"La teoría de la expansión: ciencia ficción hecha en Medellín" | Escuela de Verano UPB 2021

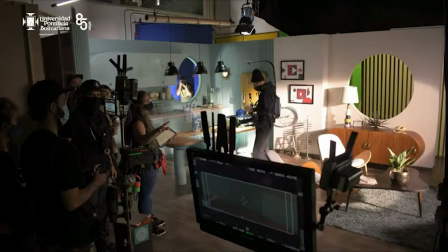Nosotros queríamos un lugar, Camila Rocha y Angie decidieron que la línea estética por la que nos íbamos a ir se llama Mid-Century Modern, que es como
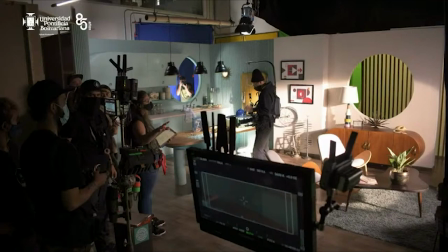modernidad de mitad de siglo y esta escuela viene mucho obviamente de Estados Unidos, es muy cercana al Art Deco y lo que queríamos era texturas y queríamos
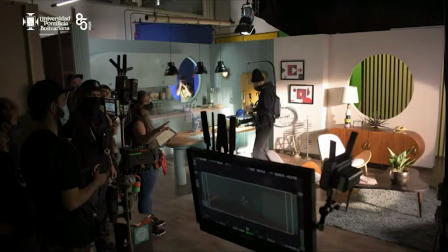muchas líneas y queríamos que las líneas terminaran en curva, que también es un poquito Bauhaus, es decir queríamos algo, un híbrido bacano donde pudieran coexistir, no sólo elementos elementos del pasado, sino también que pudiéramos generar cosas futuras,
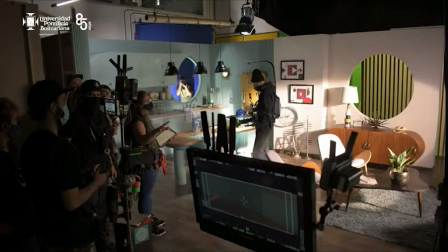es decir ese encuentro, esto es muy este retrofuturismo viene mucho de películas como Brasil, no sé si de pronto han visto Brasil, de Terry Gilliam del mismo de Doce Monos de pronto más conocida Doce Monos y de un señor que
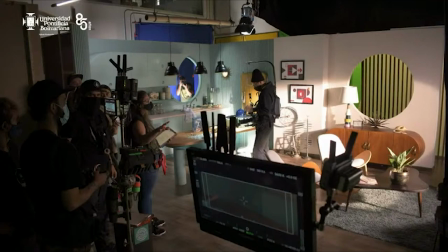amamos que se llama Jean-Pierre Genois que es el responsable de Amélie, pero a nosotros nos gusta antes de que hiciera Amélie, antes de que hiciera Amélie hizo dos películas brutales que se las recomiendo mucho, que se llaman Delicatecen y La ciudad de los niños perdidos y de ahí viene como el retrofuturismo cierto, de ahí viene,
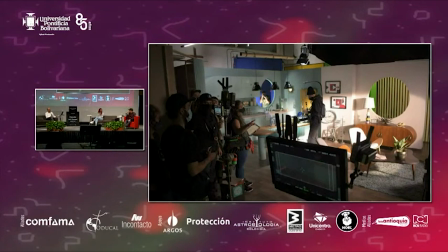uno es un francés otro es un inglés, que generaron como toda una escuela al respecto de cómo hibridar estéticamente espacios, entonces para nosotros esa es nuestra Biblia, esa es nuestra Biblia lo que hacen ellos,
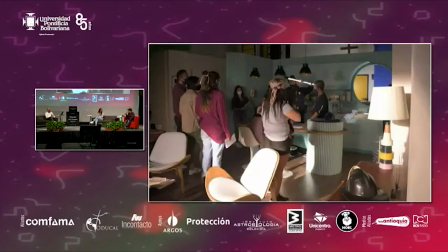entonces en este caso no encontramos el lugar, estuvimos ocho meses buscando, tratando de encontrar el lugar perfecto y no lo encontramos, entonces nos sentamos con Camilo y Camila, con Camilo Monserve y Camila Rocha y decidimos que íbamos a hacer el lugar,
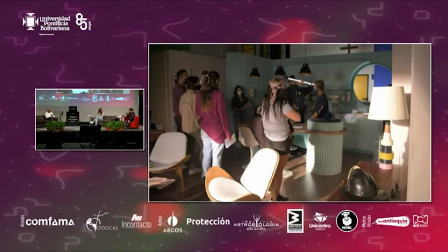que no íbamos a rentar un lugar que existiera sino que lo íbamos a hacer desde cero, eso obviamente fue gracias a nuestros coproductores, .8 0301, Polígonos que es como la gran apuesta desde la parte tecnológica que tenemos pues y que nos acompaña y ya el cagüeteado todo y era eso,
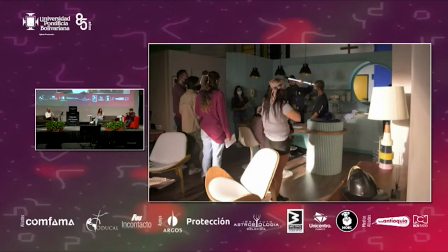construir algo desde cero, eso nunca había pasado en los otros cortos, que pudiéramos hacer las cosas como las quisiéramos, con el simbolismo que queríamos,
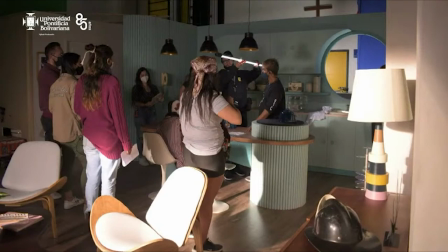porque todo es muy simbólico y sobre todo con la gran dilocuencia que necesitábamos para que pareciera un lugar que nunca nadie hubiera visto antes. Entonces aquí estamos viendo, les trajimos varias imágenes,
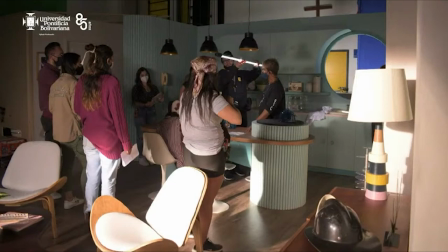ese es el montaje de dos escenarios que necesitábamos en uno solo, que era la cocina y la sala, ¿cierto? La cocina y la sala. Y ahí están tomando decisiones, solo están tomando decisiones de un plano, ahí medio se ve el personaje,
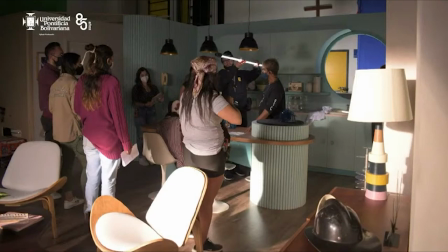Maxi, que es el niño que está ahí sentadito como de gorrito, y están tomando una decisión de iluminación para un plano, que es además un plano de detalle, y ahí está la script, está la primera y la segunda asistente de dirección,
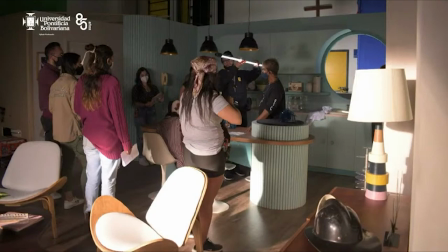está el gaffer, el director de fotografía, está la prop master que es la encargada de los elementos y por allí va la directora y al encargado de efectos especiales, para un plano. O sea, es un asunto que ya se volvió. Lo bonito de todo esto es que tiene que haber una experticia O sea, cuando uno tiene estos tipos de montajes,
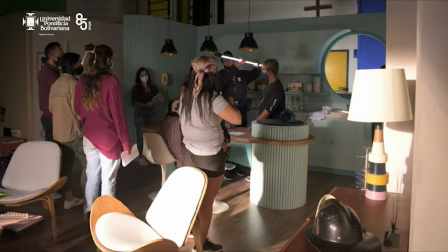tiene que asumir que tiene que tener un montón de gente porque tiene que haber un experto en cada cosa, en cada cosa. Y esto es lo más lindo, ¿cierto? Que de pronto en Medellín solemos asumir que este tipo de oficios son de mucho todero, ¿cierto?
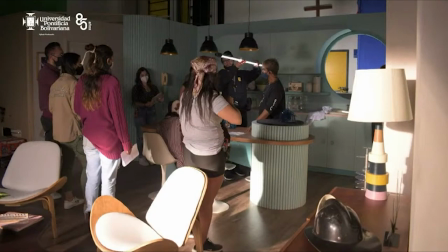De que una persona haga muchas cosas. Pero, por ejemplo, en esto de construir universos, tiene que haber una persona para cada cosa.